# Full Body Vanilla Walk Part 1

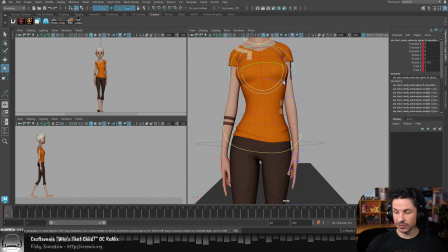(37:08)
If you don't translate them, your spine is going to stretch. So for example, if I do this, you'll notice that the spine has gotten much longer here because the character is just bending and forcing that spine to get pushed out.
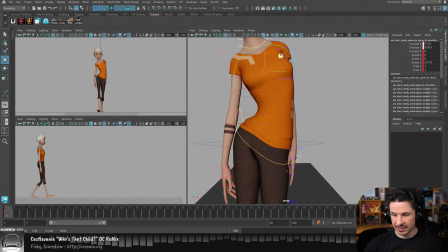(37:26)
If I'm going to do this, I would then need to translate the spine over to the side, something like that. So IK, very nice. It can lead to very nice cartoony animation. It's great for layered animation.
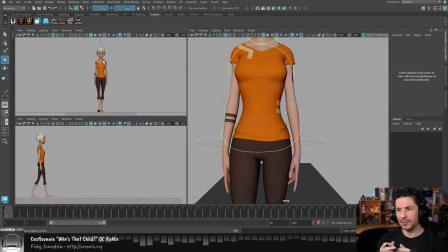(37:41)
But if you're just starting out, it can be very hard to work with because it requires a good knowledge of how the body moves, the body mechanics under it, and the anatomy of the character. So be very careful with that.
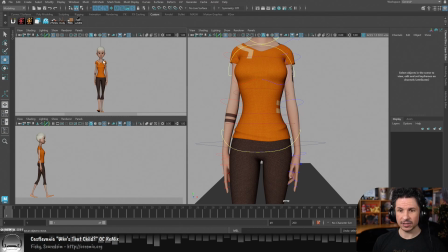(37:57)
And to answer the question, how did I get that center line? I just turned on the grid, which is this button right here. It just turns the grid on and off. And here we're seeing the main center lines of the grid right there.
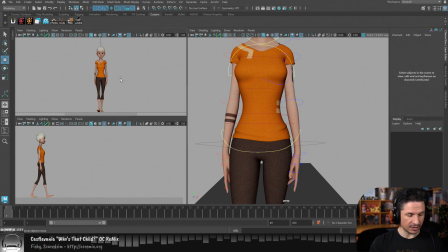(38:11)
So if I'm on the side view, we get that. The reason the grid itself isn't really showing is I'm just zoomed out far enough.
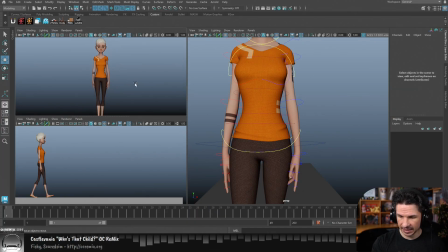(38:18)
If I zoom in, and for some reason it's not working for me today, you should see more of the checker pattern in there.
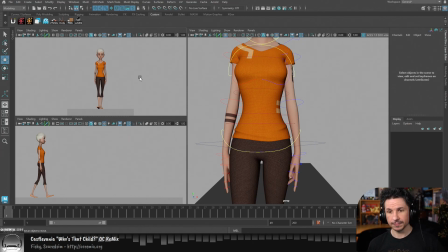(38:29)
So yeah, just turn on the grid. Let's see, question. I've been using the FK hip and the first red from the bottom FK spine, but for finer spine bends, should I keep using IK spine? If you're using the FK spine, you should only use the FK spine. If you're using a little bit of both,
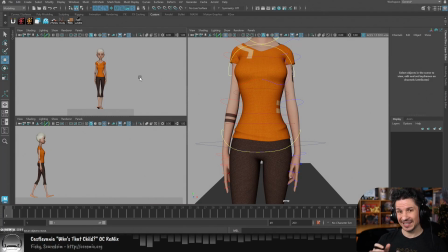(38:49)
you're probably going to start running into some counter animation in there, and it's going to be a little finicky.
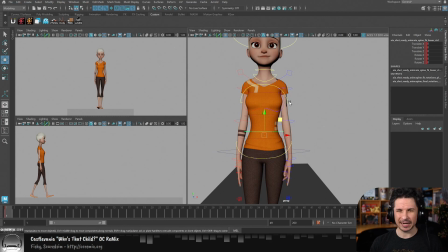(38:57)
Typically what I recommend when you're animating a spine for most characters, every rig is different, so you have to kind of figure out the method that works best for that rig. But for the Aya rig, for example, the easiest way to animate the spine is to select all three spine controls together and then just move them all as one single unit right here.
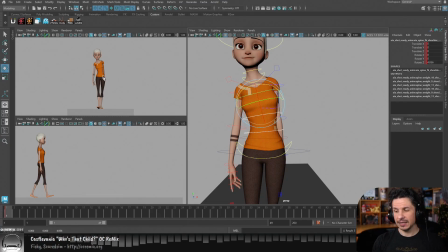(39:15)
And that way you get a nice general curve through the whole spine, and you don't have a kind of single bend here, and you get that kind of straight bend straight, which is, it's not bad, but it kind of defeats the organic purpose. It makes her feel more robotic because you get just that one hinge in there.
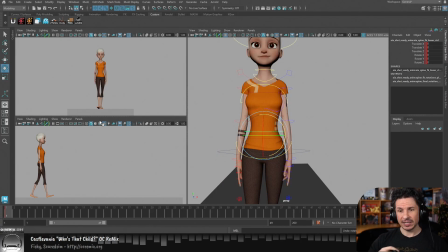(39:36)
So by selecting everything, you kind of get a general bend, but it's not the most natural spine pose because our spine rotates more from the bottom spine than it does at the top. The top is the rib cage. So this kind of going into more of the polish notes that we're going to get to later on.
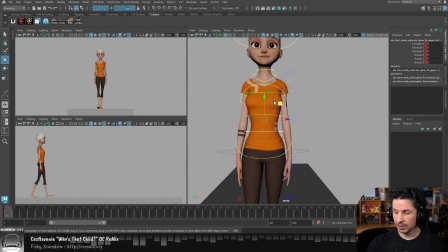(39:55)
When you want to polish the spine, all you need to do, as you've animated everything together all as one unit, is go into your graph editor, scale up all the animation on your lower spine, go to your upper spine, scale down the animation on that.
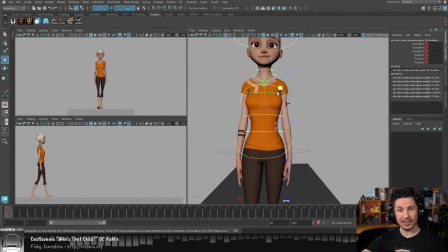(40:11)
Now you've got a natural spine where the lower spine moves more, but everything is still connected, and you're done. And you've got a nice natural spine motion. So that's the way I typically approach it. Just select everything, move them together. And again, try to avoid mixing and matching unless there's a very specific reason for it.
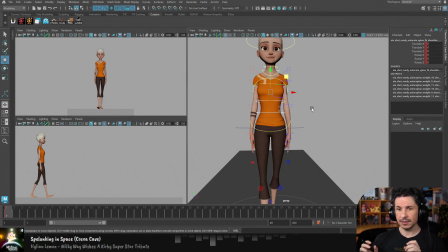(40:33)
So, with all of that, let's actually start getting into the posing here. Let's see. Oh, and will that method of grabbing all three FK spine controls bite you in the butt, or is it really safe?
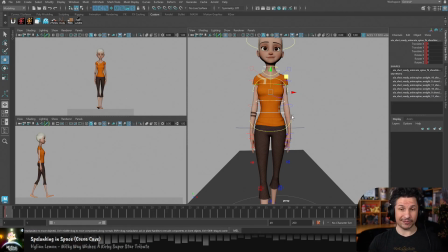(40:53)
It's totally safe, as long as you don't accidentally forget to select one of the spine controllers. So you just want to select all three and then move them all together. It's totally fine.